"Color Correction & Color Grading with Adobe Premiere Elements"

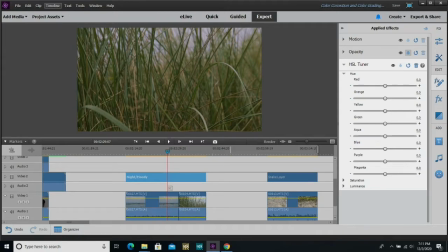3948s
So again, hue, saturation, and luminance. So I would use hue with extreme caution. If you adjust the hue on some of these things, it can be a really extreme difference that you might really not have the level of control that you would like. But things like saturation and luminance, so that's, you know, how saturated,
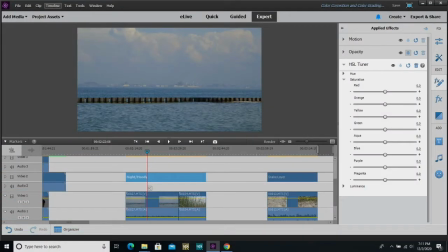3967s
how deep one color is over whether or not it's bright or dark, you know, that's can be a lot more fun. So let's just play around. So see, looking at this image here, you know, there's a lot of blues and greens. So let's see what happens if I really bump up the saturation on those blues.
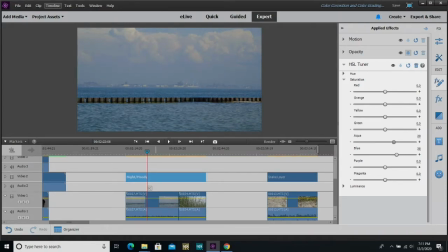3986s
You know, it affects it in a much more subtle way, I find, than doing it. Let's see. Yeah, is it doing much? Yeah, see, it's pretty subtle. But you see how I kind of like what it's doing though. And it's really just affecting the saturation of the blue parts of my image. All right.
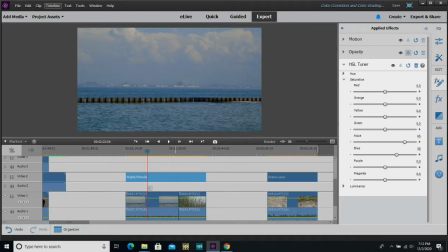4004s
If I were to do, let's see, I'm trying to think of what even other color is in this thing. I would say, you know, maybe if I had to guess, the little wood parts. Yeah, if I adjusted the yellow, saturation of the yellow, no, not a whole lot of difference. No.
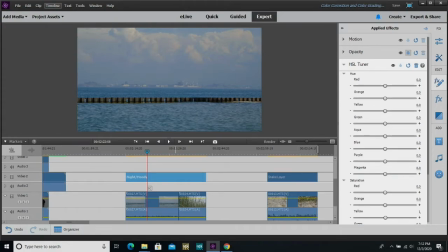4021s
So yeah, this is really only affecting that. But if I were to adjust the hue, all right, so I have the awkward and the blue. That seems to be the two channels that this image has the most of. If I change the hue of the blue, you see I can make it tint it towards a little bit more of like a seafoamy green. You know, now it looks like I'm almost in Key West or something.
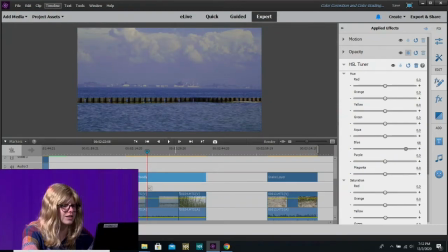4040s
Or I could go the other way and make it seem like I'm at, you know, this kind of almost feels like I'm in, I don't know, Maryland or something, that deeper blue. So yeah, yeah, you see how much it kind of, this just feels a little bit more summery, and I'm in the more the kind of greener tones than opposed to the other one.
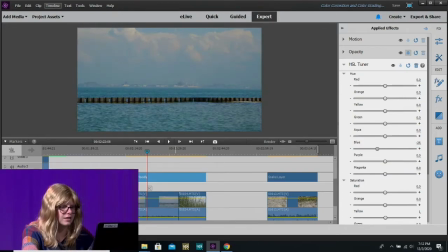4055s
It just feels a little bit colder. So yeah, that minor changes like that can make a big difference. So yeah, I think I might just leave it there. Yeah, you know, I definitely changed the mood of this. I would say this is maybe a little too extreme. I would have to look at a couple different monitors.
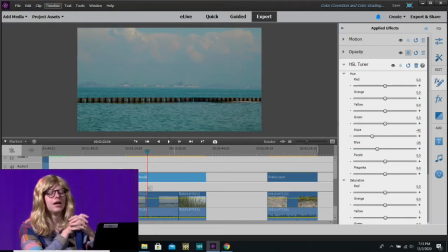4073s
I think I'm just looking at it right now. I think I've got a little bit of breakage going on. But so yeah, you know, do a little bits, all right? Definitely, you know, explore with the extremes and then scale back. But your end piece, you know, you really can't push these tools too far, and even in the nicest of programs. All right, so yeah, I hope that maybe this kind of demystified some of the notions between color correction and color grading. Maybe now you can think a little bit more creatively about how you want to use color in your own projects. And again, that color should be something that you think about in every stage of production. Don't just wait till the end to do something. So yeah, hopefully you had a good time. You know, shoot me some questions at training@cangv.org at the email. If you have any more questions, if you want to talk about color grading, color correction, I'd be happy to do it. Send me your crappy footage. You know, I can try to give you some tips. So yeah, hopefully you had a good time, and I think that's all I got for you guys.
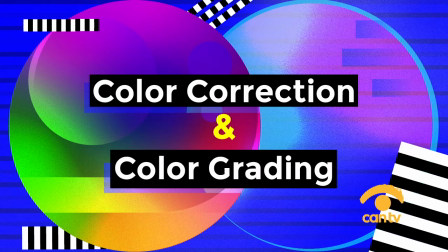4133s
See you next time. Have a good one.